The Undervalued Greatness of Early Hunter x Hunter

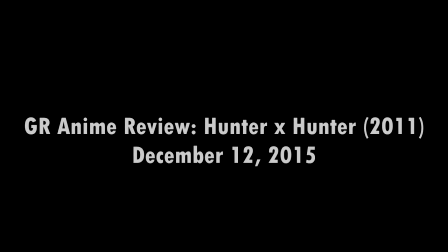[0:00] Now, the worst part, or what I consider to be the worst part about this series, is twofold, and I have to reiterate them for anybody that hasn't watched this show but is considering it. First, the show's intro episodes, like the first three or four, are horrible, and I'm quite sure a lot of people will agree with me on that. Those first few episodes don't really give you a sense of what this show is actually about.
Now, I'm not here to pick on Arcata specifically. This is an opinion that I've heard quite often, even from fans of the 2011 anime. but it's one that I simply can't agree with. I think the first half of that statement is completely false, though I can somewhat understand the second half.
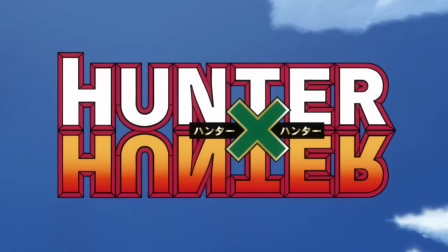[0:36]
The initial premise of Hunter Hunter isn't all that interesting or inventive at face value.
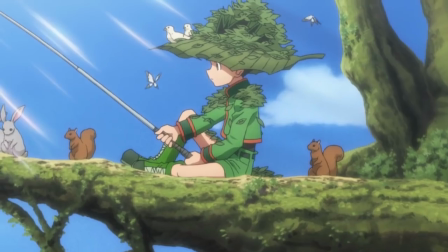[0:40]
Gohan wants to find his father, he is often described as being just like his father, and our three relevant characters want to be hunters.
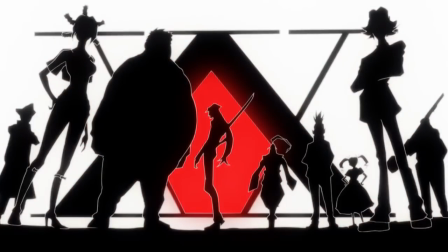[0:47]
What exactly is a hunter? We don't know, and we won't get many clear examples of what being a hunter entails until several episodes later.
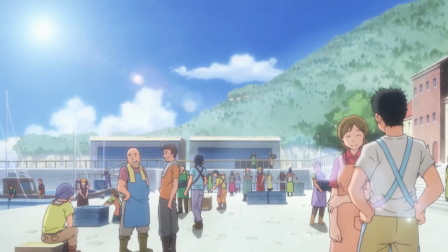[0:55]
If there's anything that I've learned during my time as an anime fan, though, it's that a show shouldn't be defined by its premise.
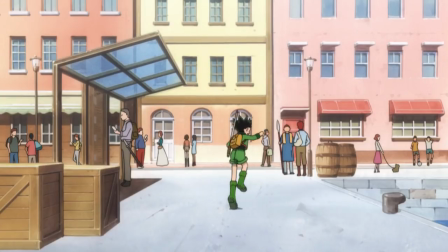[1:02]
One of the complaints I've heard lobbed at the early material is that it's too childish, that it adheres too closely to average shounen tropes.
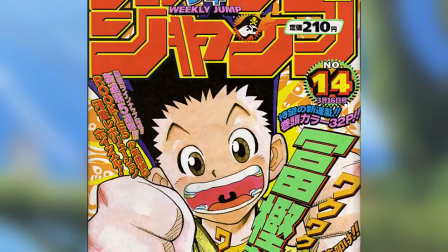[1:09]
And I can't really argue against that. Yes, a manga that was published in Weekly Shounen Jump tried to appeal to a demographic similar to that of its contemporaries.
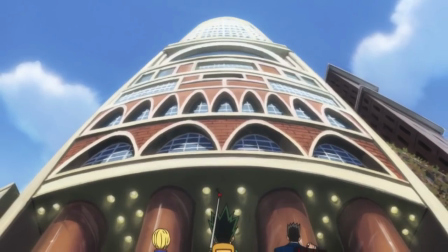[1:18]
Of course it's going to use techniques that fans of the genre enjoy. Maybe you're just not a fan of that genre, and that's perfectly fine.
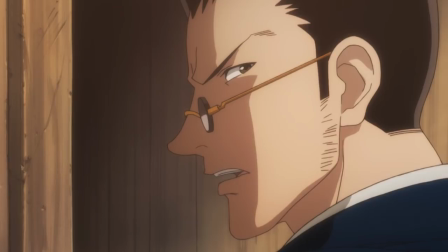[1:24]
But criticizing those early episodes for being too shounen would be like criticizing Koen no Katachi,
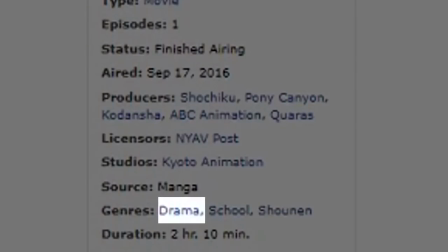[1:30]
a film that tackles topics like self-hatred and suicide, for being too dramatic. Among the most notable aspects of Hunter x Hunter is its gradual dark tone shift,
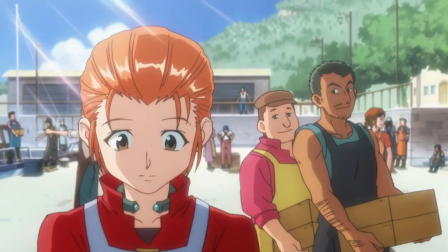[1:38]
and these early episodes play a tremendous role in making that transition as effective as it is.
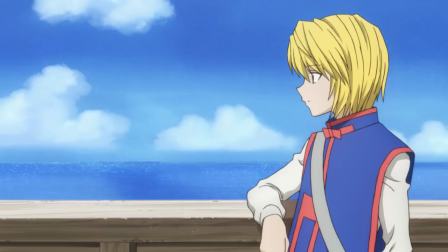[1:43]
The importance of establishing this lighthearted and perhaps even unimpressive atmosphere cannot be understated.
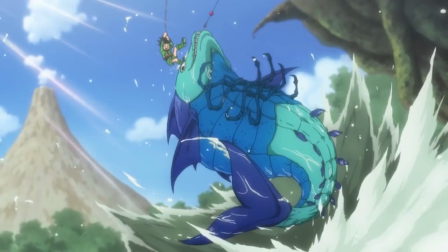[1:49]
You think that this is just another laid-back action-adventure romp, and unless you're paying close attention to the details,
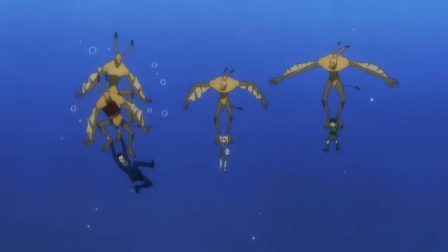[1:56]
the first arc lulls you into a false sense of security that persists until, before you know it, people are dropping like flies.
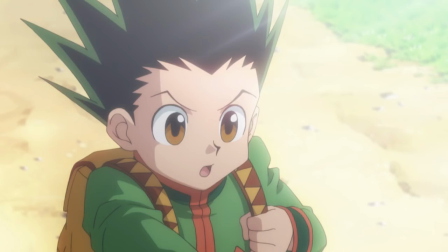[2:03]
Even something as minor as Gon's exaggerated pinky promise with Mito serves as a heartbreaking juxtaposition to the monster of murderous intent we see later on.
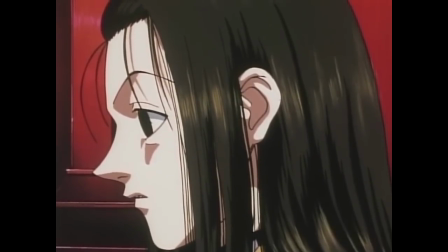[2:12]
This is one aspect that the 1999 anime fails to capitalize on.
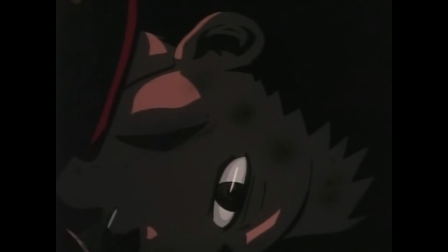[2:16]
Instead of going for the same fakeout, the 99 adaption implements a darker take on the material from the outset.
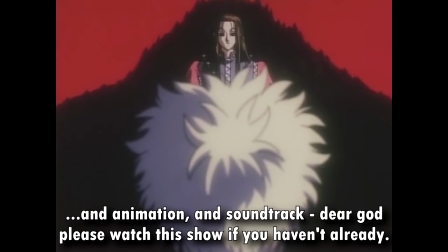[2:22]
And while I think that's one of the strongest facets of that interpretation alongside its directing, I wouldn't ever recommend that anime as a starting point for new viewers.
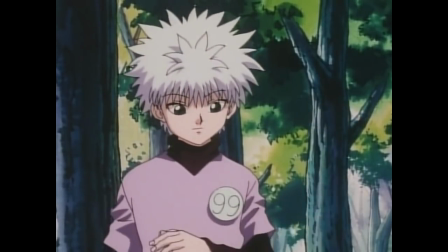[2:31]
I'll save an in-depth side-by-side comparison for another time, but for the sake of this video, I prefer the 2011's version of these early events.
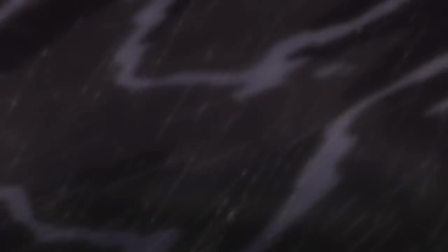[2:39]
Now, what some people may be trying to say with a statement like this is that the show isn't at its best when it's playing the shounen formula fairly straightforwardly.
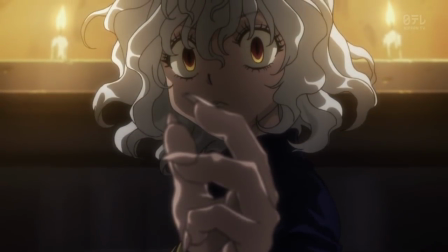[2:48]
In other words, that the early material does little to showcase what makes Hunter x Hunter so special.
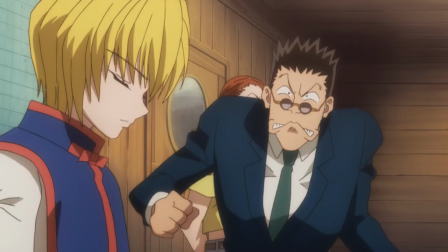[2:53]
Can I agree with this sentiment? Eh, to an extent.
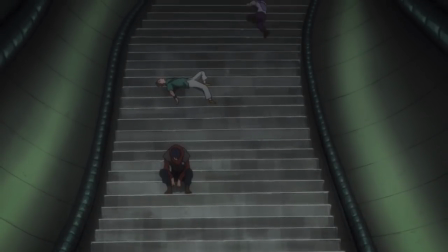[2:57]
The Hunter exam is not the best arc in the series, not by a long shot, but I'd hardly call it a bad introduction.
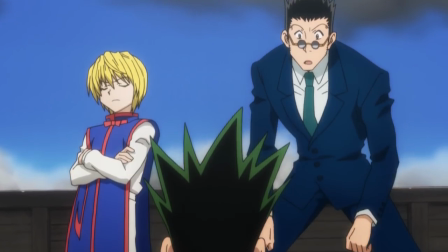[3:04]
Truth be told, I think this part of the story outlines several of Hunter x Hunter's core strengths.
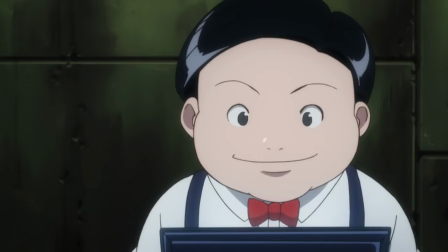[3:08]
Strong characterization, logical resolutions to intricate conflicts, Togashi's tendency to develop relatively unimportant characters, it's all there.
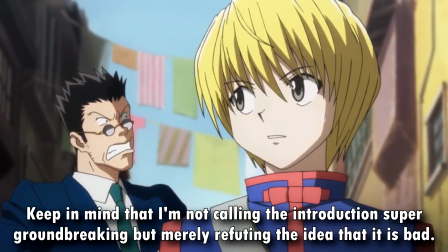[3:17]
So, from a technical standpoint at least, the first few episodes absolutely give you a sense of what this show is about.
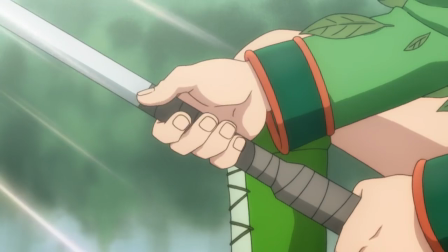[3:26]
The first scene of Gon catching the fish hints at Gon's determination and stubbornness.
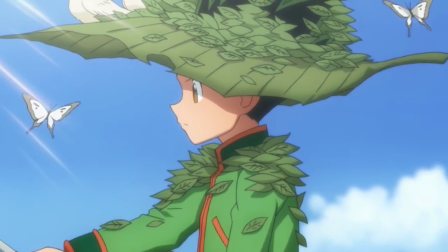[3:31]
He has been after it for a week straight, and his enthusiasm for the task shows just how eager he is to become a hunter.
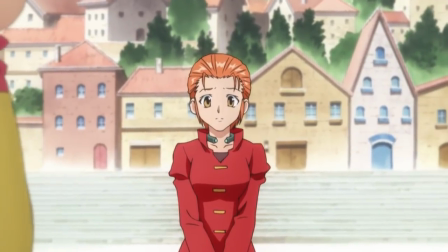[3:37]
We don't know what that entails yet, but by juxtaposing Gon's childish cheeriness, with Mito's somber, begrudging acceptance,
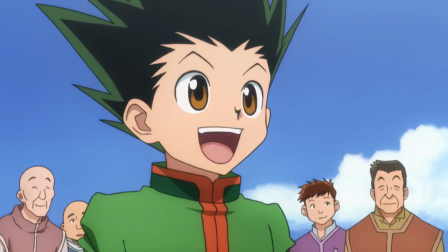[3:44]
the show hints that, while a child like Gon might revere the idea of becoming a hunter, there are some serious negative aspects to that title he will eventually encounter.
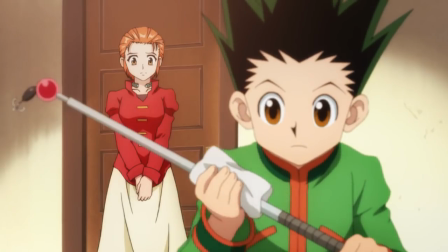[3:53]
I found myself getting immediately invested in Gon's character when his response to the idea that his father abandoned him to become a hunter was, isn't that amazing?
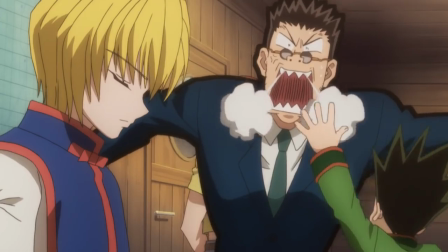[4:02]
Not only did this connect with me on a personal level, but it also sets up Gon's curiosity and open-mindedness towards others.